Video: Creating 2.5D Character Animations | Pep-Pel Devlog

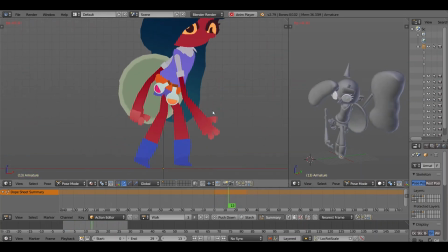[16:33]
As you can see in motion, this is much more obvious that the body parts are detached from the body. As you can see, the legs are just sort of moving relatively where they should be under the skirts,
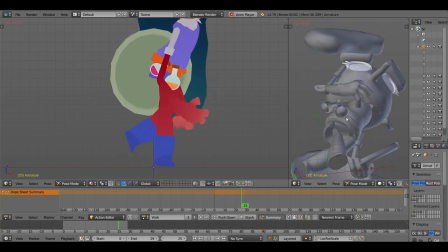[16:45]
but they're not at all keeping uniform of where they should be if you were paying attention to
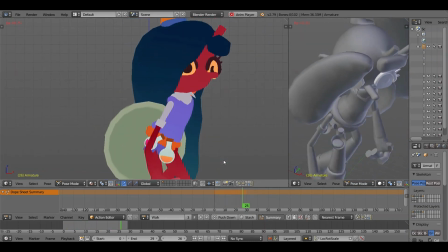[16:53]
anatomy of the character, and the arms are just moving back and forth so that their relative position on the shirt is maintained as you are walking,
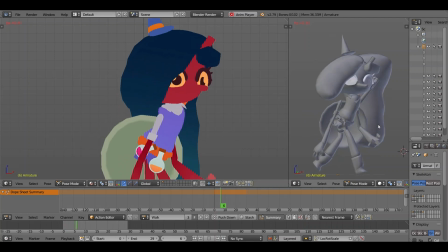[17:01]
but overall it's not actually attached to a fixed point on the shirt.
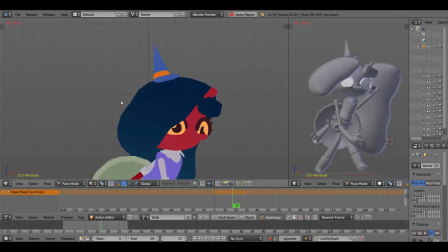[17:06]
Her hat has a nice little bounce to it. In some of the other animations, this hat just floats off the head because it has the
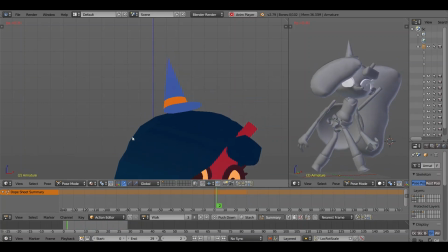[17:14]
illusion of you going faster if it's just bobbing up and down, but for this one it's just bobbing up and down as you walk,
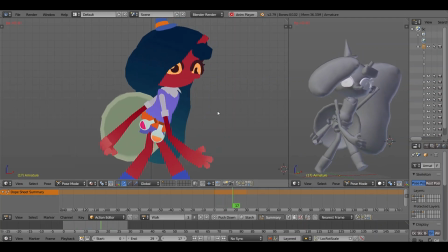[17:19]
and the character just has a nice little pose as they walk. The next animation is the jogging animation.
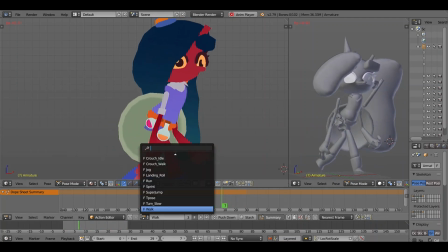[17:24]
This one's real silly. I quite like it a lot. It looks very stiff if you ask me.
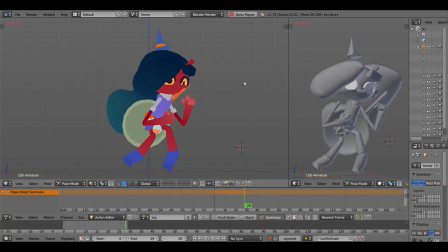[17:31]
This one's an especially transitional animation, meaning that it's mostly used when the character is going from a walk to a run. This is just to blend the two animations together a lot more. This animation is definitely the one that's going to be seen the least.
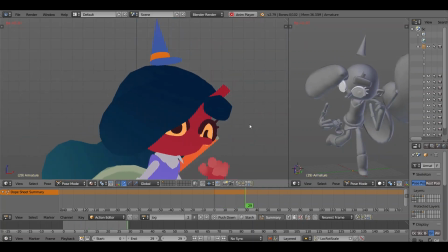[17:46]
I do kind of like it, even if it is very dorky looking.
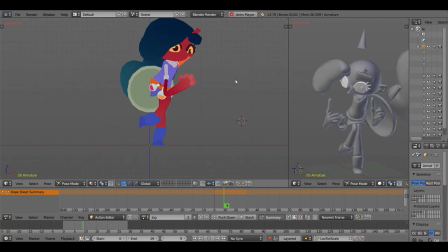[17:49]
The character has this really stiffness to how they move their arms and legs, but in a way that's not unappealing, I suppose. This animation is the most likely to be changed, so I'm not going to talk about it for very long, but I do like how it looks.
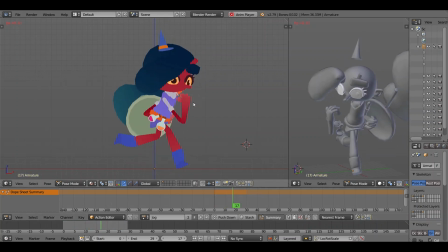[18:06]
It's just kind of a goofy little run. In fact, I think this animation would look a whole lot better in game if the player was running in place. It doesn't look like the kind of jogging animation that the player is going to be moving with. It looks like the kind of thing that the player would be using to build speed as they were standing still to sort of get into the customs of movement.
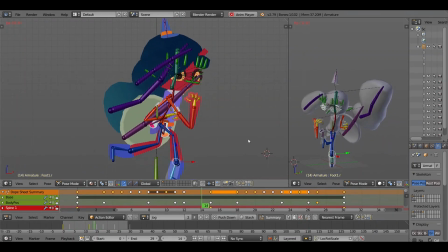[18:26]
So maybe I could use it for something like that, like a ability to charge up your speed, maybe.
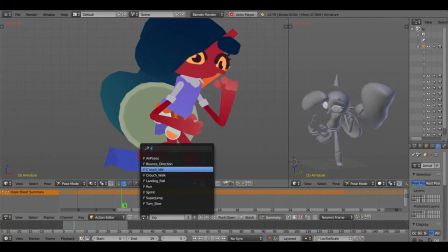[18:31]
The next animation is the run animation. This is the animation I made first. This is the first animation I made to test out the rig, and I really like how it looks.
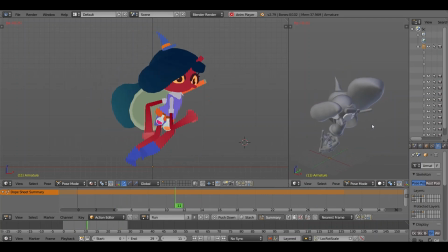[18:39]
It has a huge amount of bounce to the character as they descend after one step and then push themselves upwards, and they have more stretched out motions to them. Their hat bobs around as they run about, their hair wiggles, even though in the future that will be animated with physics.
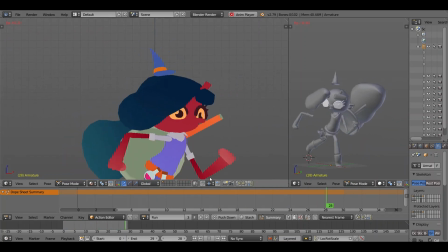[18:55]
Just an overall very fun animation to do, and I think it looks very fun in-game.
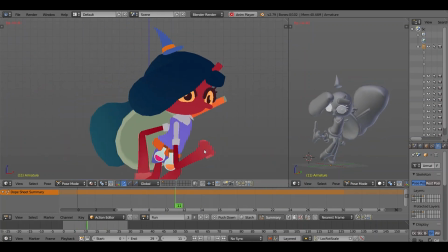[19:00]
There's a lot of weight to the character, but also you get that cartoonish appeal.
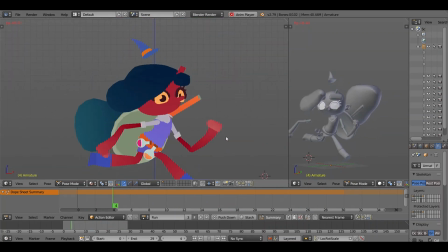[19:04]
There's very large follow-through with the limbs, or I suppose it's not really follow-through.
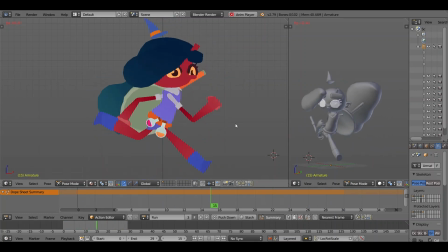[19:11]
Essentially, once you've made the left to right pose of you moving, the arms and legs stick there for 4 frames, so you really get the momentum of your arms and legs sticking forwards. I'm not particularly sure what that terminology is, but
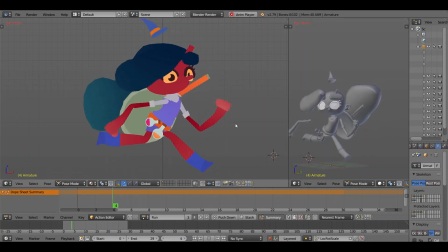[19:27]
Basically, the arms and legs stay in place for a few frames before quickly shifting sides. This is just more weight to the character's movements, and I like how it looks a whole lot. The next animation is the sprinting animation, a way more exaggerated version of the run animation.
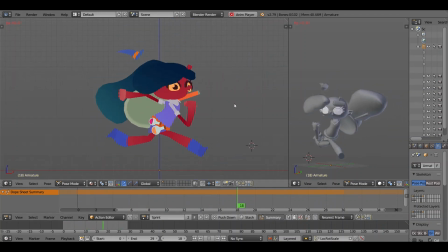[19:42]
The hat is now tilting backwards with its hat bones. Don't worry about what those do.
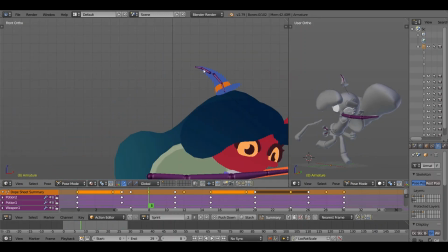[19:50]
And there is a lot more weight to your character. Your hair is running about in the breeze.
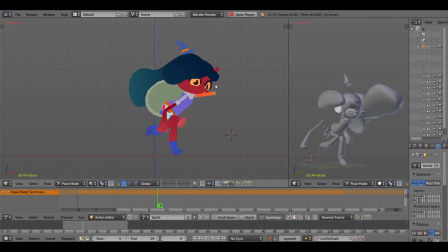[19:55]
There's some more weight to your limbs as you are very quickly pushing them back and forth. Your character is basically running through the air for a lot of these frames. The reason for this is that the character has more of a cartoony style, so there's a lot of run animations where they are just hovering in midair as they are running.
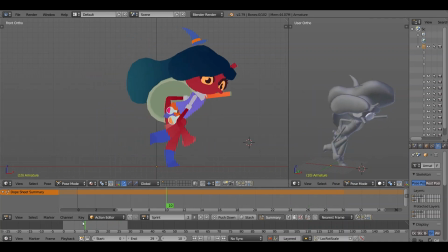[20:14]
I don't think it looks too glaring for the player. Hopefully. Maybe.
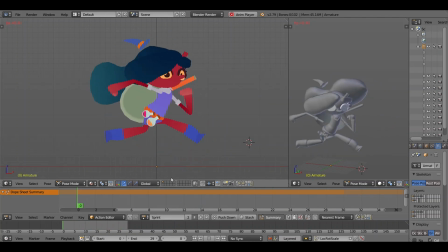[20:20]
Fingers crossed. The sprint animation has a whole lot of exaggeration in its movements. There's a whole lot of leg kick and arm movements. Your character looks a lot more stretched forward and leaning forward than they did in other animations. It is a nice little animation. I'm very proud of it.